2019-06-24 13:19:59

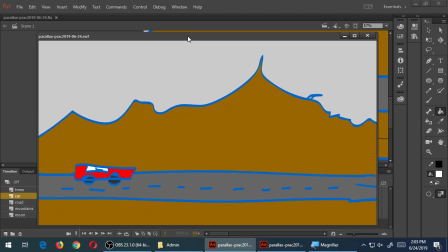[43:28]
get pretty fancy I'll do one more little thing. These symbols that you draw have their own timeline. They have their own little world of animation inside of them. So if I do something with the car,
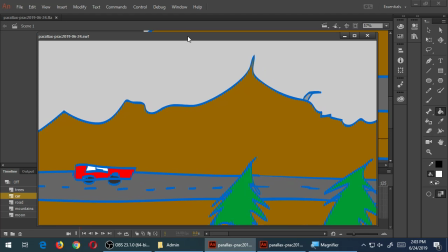[43:45]
I can have the car animate and do its own thing on the side, as well as mixing with the whole scene. Question answer. Yes, you can do that any time you want. You don't need permission. So, this car, I'm going to have it animate a little bit.
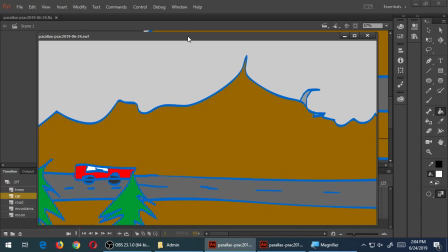[44:06]
It can do its own thing independently, I'm just going to have it kind of like bounce up and down a little bit, like it's hitting the pebbles or whatever. That'll give it a sense also that it's actually moving. So you can go over to your library and double click the car.
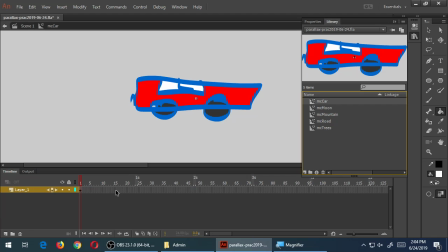[44:23]
It has its own timeline here.
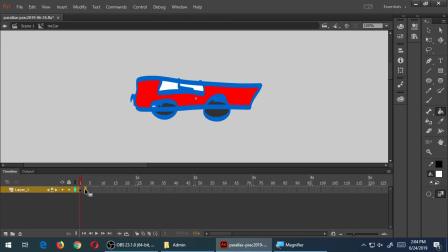[44:28]
so let me show you how I would do this and then I'll go back to do it you could do just something like this if you if you just create new keyframes one two three and then move it a little bit six one two three four five six and then move it a
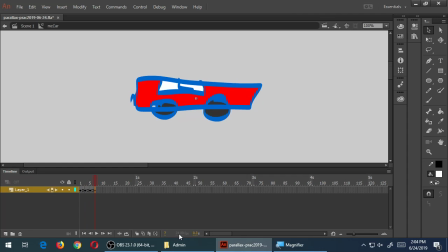[44:45]
little bit up here one two three this is gonna have its own built animation. And again, I'll do it in a moment. But in the world of the movie clip itself, you can do stuff here, I can animate the tires rotating.
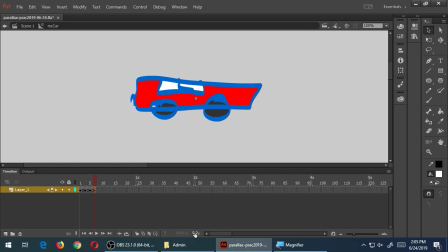[44:58]
Right here, I'm just moving it up and down a little bit, like it's hitting the floor. Okay, once I've got it doing its own thing there, once I play it in my main movie, there it is.
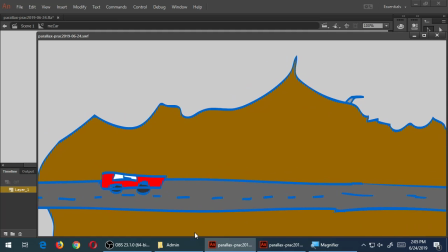[45:07]
In the main movie, with that little bit of extra little bouncing up and down. Now it looks like it's the classic,
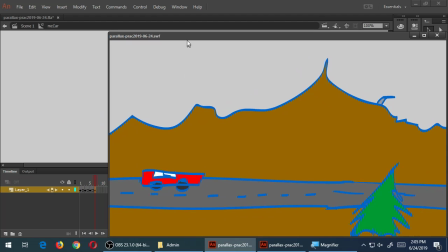[45:14]
you know, little car puttering around with all of the other pieces coming together
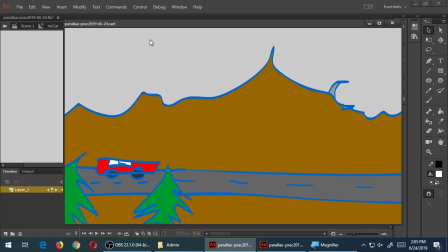[45:18]
that's just wherever you want some kind of movement
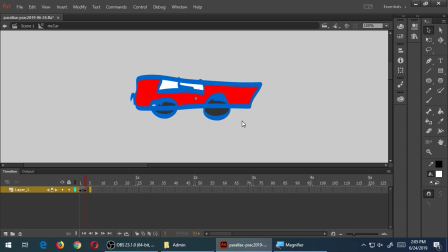[45:27]
go back where we want some kind of movement f6 and
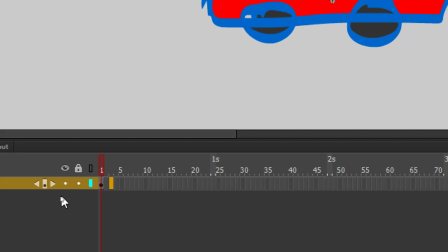[45:32]
how many of you did watch that 12 principles of animation video that I put on canvas okay good extracurricular for you minus 20 points for everyone else you want to watch those videos.
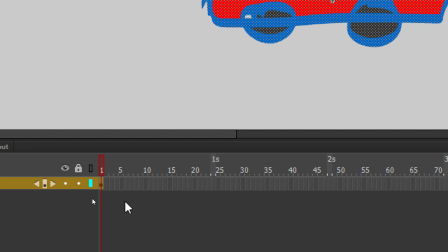[45:45]
They're very, very useful. There's a part in there about the concept of animating in twos that every other frame, and I mentioned this before, every other frame you draw something different. 24 frames per second technically is that at every frame you draw something new.
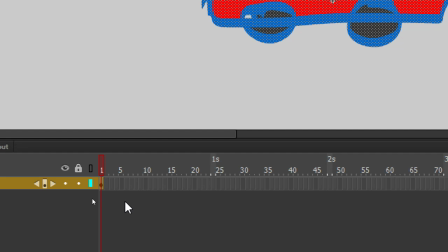[46:01]
You don't have to. Every other frame, if you draw 12 different things instead of 24 different things, you still get smooth animation. So my idea here is I'm going to jump every other frame and change the car somehow. So I'm on frame one. I'll jump over to frame three, press F6, because something's going to change.
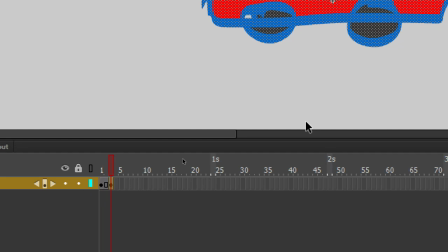[46:20]
And all I'm going to make it change is with my arrow keys, I'm just going to make it move up or down a little bit. With the arrow keys, I'll just press up three times. One, two, three. So the car just jumped up a little bit. Well, all of this movement of this car moving around, bumping, it's moving up and down some amount.
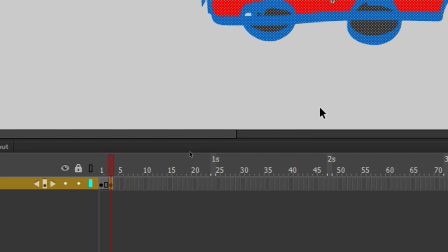[46:39]
So, on frame, let's see, can I get this all at once?
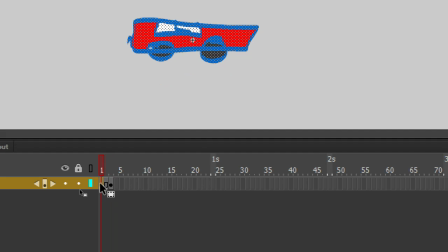[46:44]
On frame 1, it's at the starting point. On frame 3, it jumps up a little bit. I can go back to frame, I can go to then frame 6.
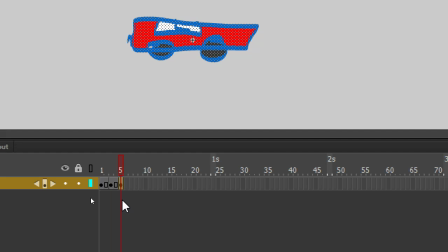[46:56]
And since I moved it up 3 units from the starting point, if I wanted to go below, I'd have to go 3 down plus 3 more. So if I move it 6 on the next one, 1, 2, 3, 4, 5, 6.
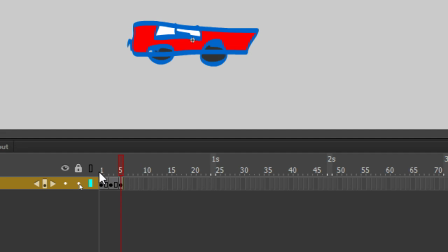[47:08]
Now it's three units lower than the starting point, so there's a starting point here, it jumps up a little bit, jumps down, and so it's going to have its own little sort of like jumping animation happening in just five frames.
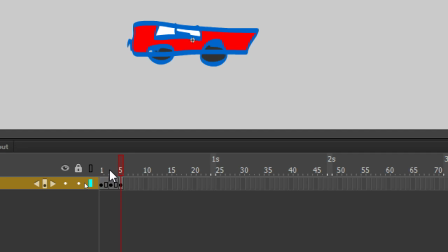[47:28]
I could move it a little left and right also, like it's kind of struggling or chugging along, I can move it around a little bit left and right.